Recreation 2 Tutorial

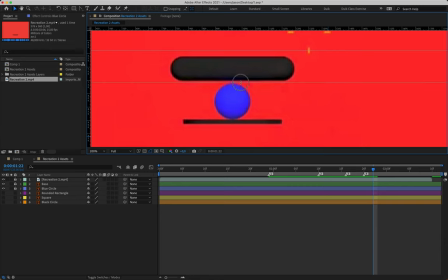It then bounces up into the air at 1 second, 22. So I'm going to put another ruler down just to remind me that there needs to be a subtle lift there. And I'll put a timeline marker at 1 second, 22 frames to remind me that that's where it jumps up.
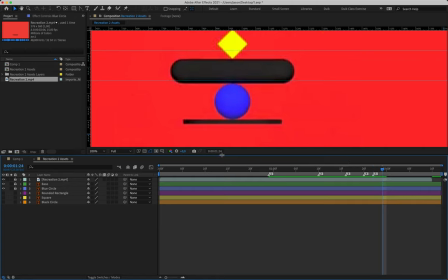And then it comes to rest at 1 second 24 on the blue circle again. So at 1 second 24 frames, I'll then have my sixth timeline marker there.
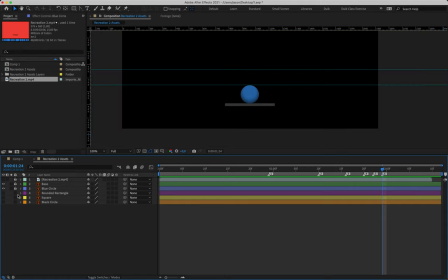All right, let's do our initial movements and then we can do rotation and scaling. So once again, coming on over to frame 24, we're going to hit P for position and create our first position keyframe.
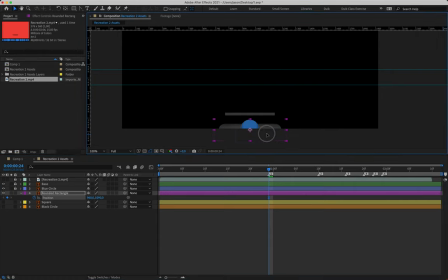And then going to hit F9 and apply easing to that. And our shape is also going to start down here at the bottom, just poking up halfway on the screen. Moving along to 1 second, 10 frames, this is where our shape shoots up into the air and it's roughly resting on that highest guide that we've made there.
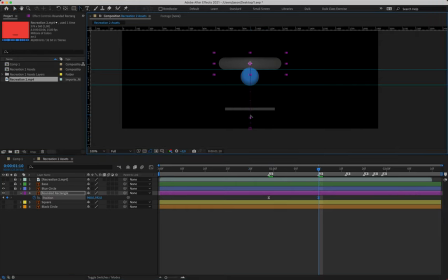Gonna grab our convert vertex tool and remove our handles. Don't forget to do that. It then holds this position until 1 second, 16 frames. So we're gonna have an empty position keyframe at 1 second, 16.
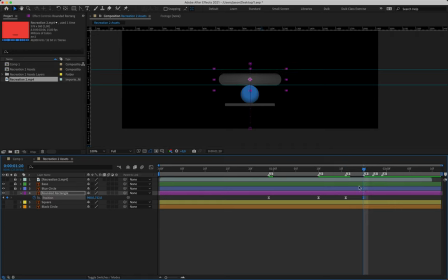Moving over to 1 second, 20, it then falls down and lands on our blue ball for the first time.
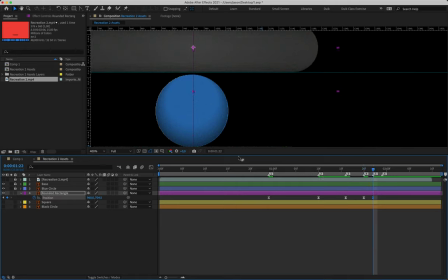Moving over to 1 second, 22 frames, it then bounces up into the air slightly. Just so we see a visual difference there. And then finally, it comes to rest at 1 second, 24 frames, and then ceases to move from there.
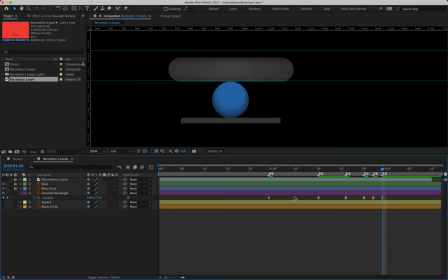All right. So with that, we've got our six position keyframes. We'll dive into the graph editor and just do these as well.
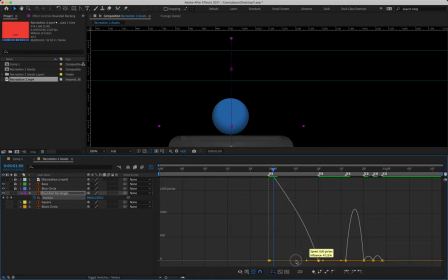Once again, we need a peak over the very first keyframe so that our shape shoots up onto the screen.
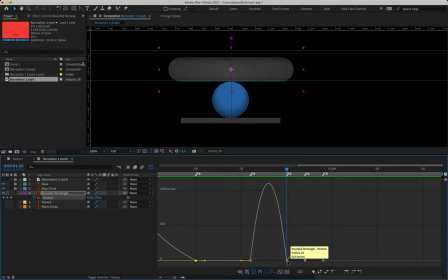And just as with the blue ball, we are now going to have our second peak occurring with our fourth keyframe. That's where it makes contact with the blue ball for the first time. So that means it will be hanging in midair, losing its fight to gravity, picking up speed as it then hits the ball and shoots back up off of it.
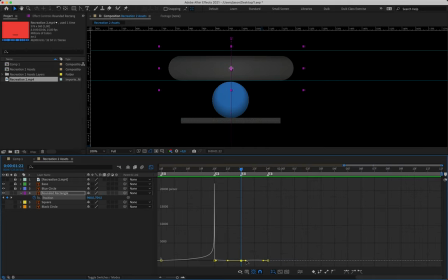And then what we'll do for this final loop here is we're just going to make a peak over the sixth keyframe as well. So it just lands quite forcefully. All right. So that's a peak over the first frame, peak over the fourth, and peak over the sixth.
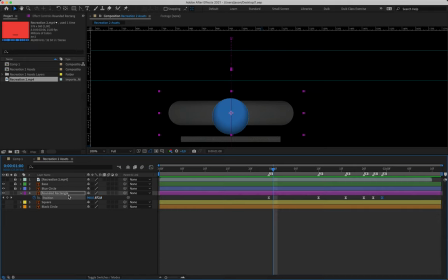Let's come on out of the graph editor and just save again. And now we can do our scaling and rotation. Right, so just moving over to frame 24, I'm going to hold down shift and hit R for rotation.
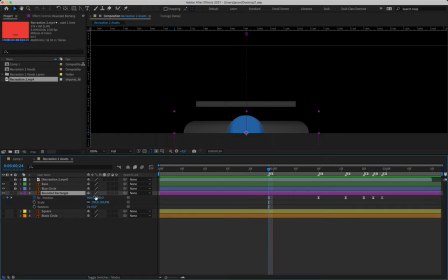And while holding shift, I'm also going to hit S for scale. First thing we're going to do is unlink our scale values. And we're going to decrease our first scale value to roughly 30%. Now, obviously, your values might be different to mine if you were scaling it at the beginning of the tutorial.
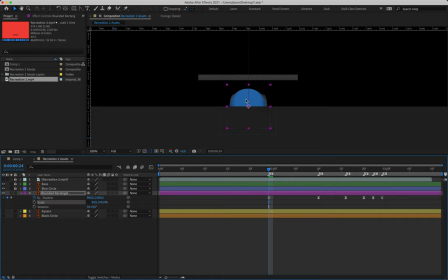So just so that it's kind of peeking out from behind that blue ball will be good. Okay, we're going to make our first scale keyframe here, and we can go ahead and apply easing to that as well.
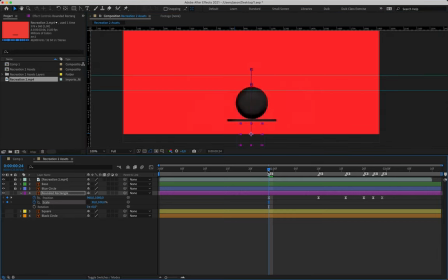Taking a look at our visual reference, our shape gets to its largest size at about 1 second, 15 frames. Doesn't seem to grow any further beyond that point. So at 1 second, 15 frames, I'm then just going to increase my scale back up to its original starting size.
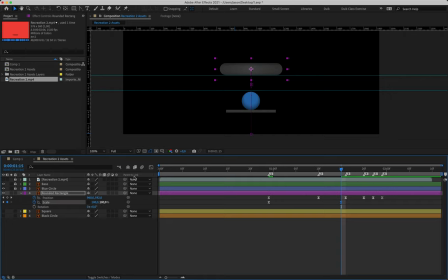So your two values will probably be the same again there. And that just guarantees that we've got some nice scaling occurring while it's jumping up into the air. Doing rotation next, we'll do the easing for the scale in a moment.
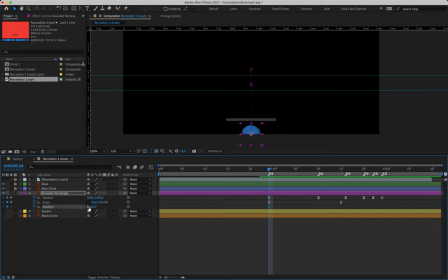Let's make our first rotation keyframe on frame 24, and that reads 0 × 0°. We can go ahead and apply easing to that as well.